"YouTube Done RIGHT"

Like what right now, Unswap, what's the best tip to making videos? Don't delete the channel.
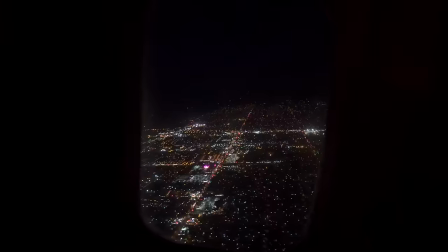One of the most important things is just getting the shot. So no matter what phone you have, what camera you have, the important thing is actually just get some video. And that's the thing right there. Moving up to a camera with full manual control and interchangeable lenses though can make a big difference.
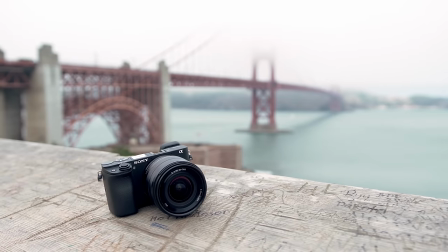0:24 The camera we're using is the Sony a6300.
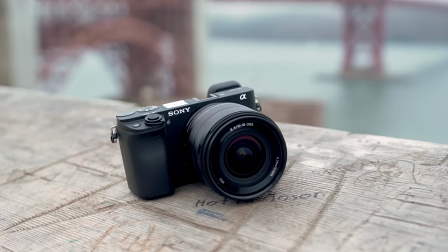0:27 While it is a little bit pricey, you do get a lot of really nice features, including a small body and most importantly, a really nice looking 4K image.
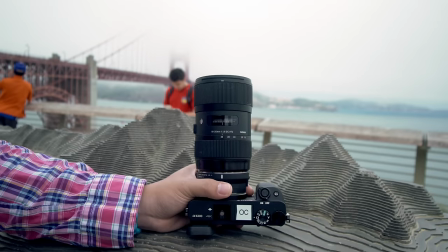0:33 One of the big advantages of shooting with a DSLR or a mirrorless camera are those interchangeable lenses. So right now we're shooting on a very wide 10 millimeter lens.
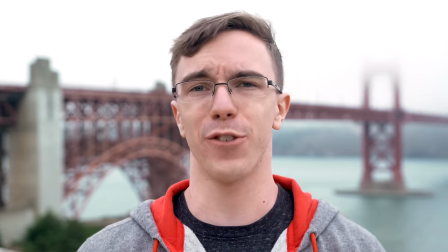0:41 However, move over to this Sigma 35 millimeter lens and we're getting a completely different look. So the background is much more compressed and we're getting a shallower depth of field. Now the actual look you want to go for is completely up to you, but the ability to change lenses can make a huge difference to your shot. Shutter speed is also important. Since video is nothing more than a series of still frames to play back quickly to make it look like like there's actual motion, having a little bit of blur in between the individual frames helps to really sell the effect. So typically you want to shoot at a shutter speed that is double your frame rate. So for example, if you're shooting at 30 frames per second, you want a 1 60th shutter. Same thing, if you're shooting 24 like we are right now, then you want 1 48th or 1 50th on the shutter to get a nice smooth effect.
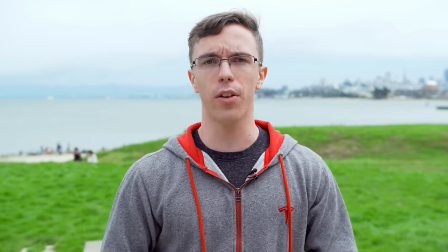1:18 This is what you don't want to do. So we're now shooting at 1 500th of a second shutter. And as you can see, the effect is a little bit choppy. It's just not a smooth video look. Next we have aperture. This is simply how much light the lens is lighting into the camera.
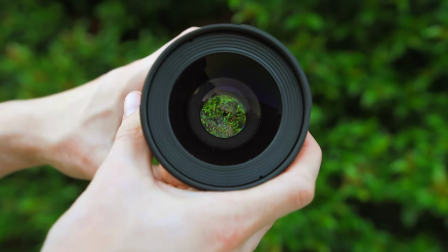1:29 So a wider open aperture means that you're collecting more light, but it also means that you're getting a shallower depth of field.
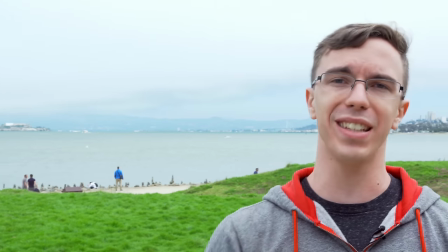1:34 By closing down the aperture like we've done here, we're letting a lot less light into the sensor. Now that can be helpful on a bright day like today.
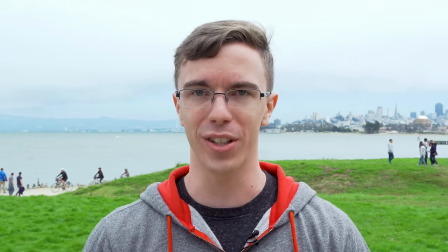1:40 However, on the flip side, that means that pretty much everything is going to be in focus. Next up is ISO. This is digital gain.
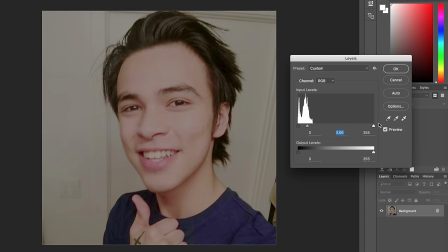1:47 So you can think of it like the brightness filter in Photoshop. You can turn it up and you're going to get a brighter image. However, typically that means that you're going to also have to trade off with noise in a darker area.
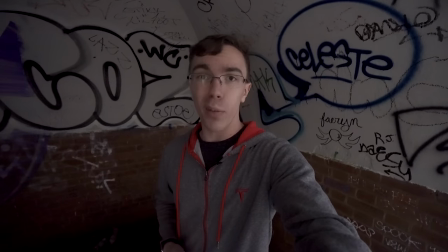1:55 Lower ISOs are basically always better, but sometimes you just don't have a choice.
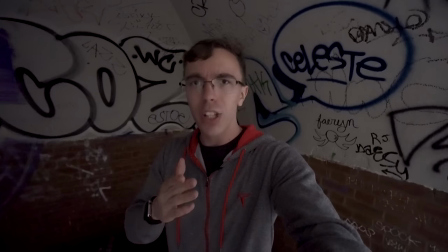1:59 So with a newer camera like this A6-300, you're getting the ability to shoot in fairly low light and with a really clean image.
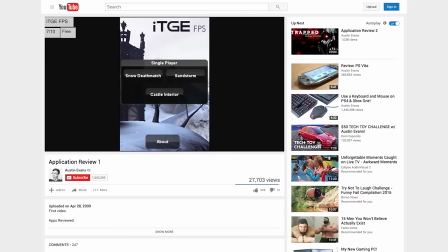2:05 Yeah, I didn't actually have a camera when I first started making videos. I took screenshots from my iPod and I did app reviews. So I didn't actually have a camera until probably like six months into my channel. You get started, that's the most important part. All the crazy, fancy, expensive gear in the world will not make the video for you. You still have to do it yourself. Skills will come with practice. Absolutely. I'm staring at the microphone right now. Something else that's important is audio. So if you have good audio, most people probably aren't going to notice. However, if you have bad audio, it's basically a deal breaker.
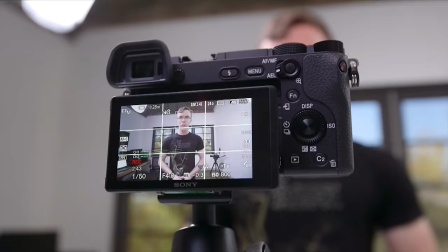2:35 To get better audio, you really do need to get an external microphone. So this is what the inbuilt mic on the A6300 sounds like. It's sort of decent, but it's really not ideal. Now you're hearing me on the Rove VideoMic Go.
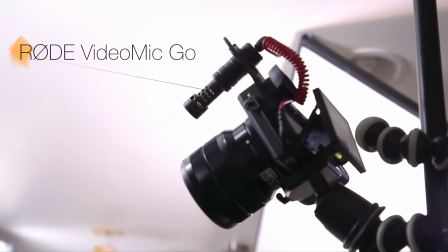2:46 This is an inexpensive mic that makes a huge difference, and it'll go on pretty much any camera that has a mic jack.
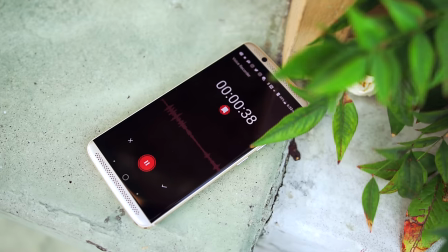2:51 Another option is to use voice memos on your smartphone. Now this might seem a little bit goofy, however, it actually works surprisingly well. Now, you are going to need to do a little bit of work to sync the audio after the fact in editing, however, it can sound way, way better than your camera. If you really wanna go crazy, you can get a shotgun microphone.
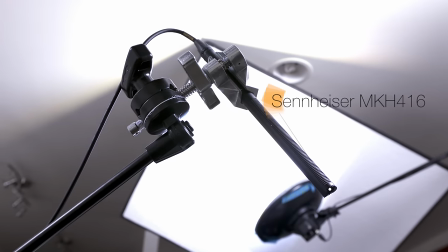3:07 So this is going to get you the best quality, however, it also means that you need to plug it into either a camera with XLR ports or an external audio recorder. No matter what you're using for audio, you want to be mindful of levels. Levels, levels, levels, levels. So if it's too loud, you're never gonna get that audio back. However, if it's a little bit too quiet, you can always bring it up a little bit in editing. And editing is one of the most important parts of making a video. So there are a lot of different editing softwares that you can use, but these are some of my favorites.
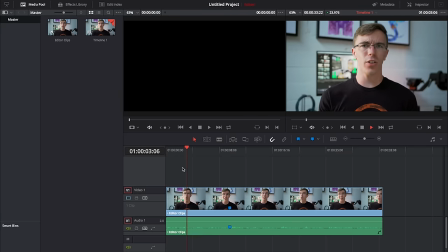3:33 A great option is DaVinci Resolve. Now this actually started out as a color grading tool, however they've since added a lot of great editing features.
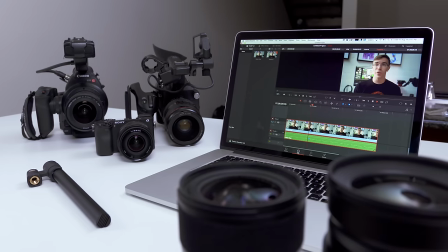3:39 And the best part is, not only is it free, but it works on both Windows and Mac. Another great option on the Mac side is iMovie.
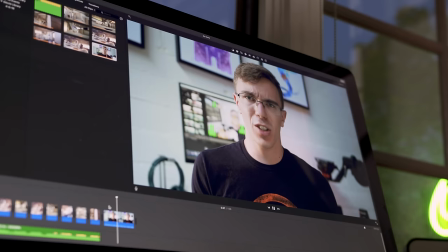3:45 Not only is it free, but it's a lot easier to use. Especially if you're new to video editing, this is a great place to start.
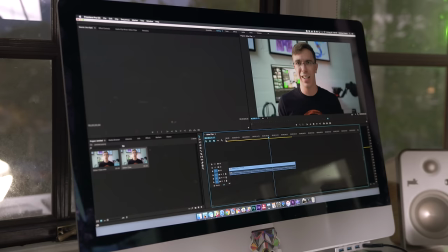3:50 Stepping it up, we have Adobe Premiere, which works on both Windows and Mac. Now this is a lot more advanced, you're getting more tools but it's going to cost you.
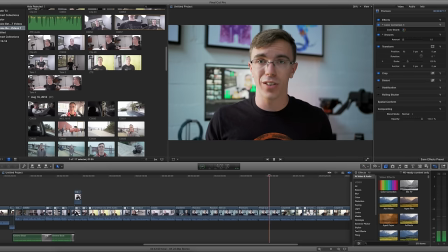3:57 Last but not least we have Final Cut Pro X which is what I use to edit all of my videos. Now this is Mac only however the advantage is that the performance is second to none. Once you get into editing you're probably going to want graphics and that's where Graphic Stock comes in.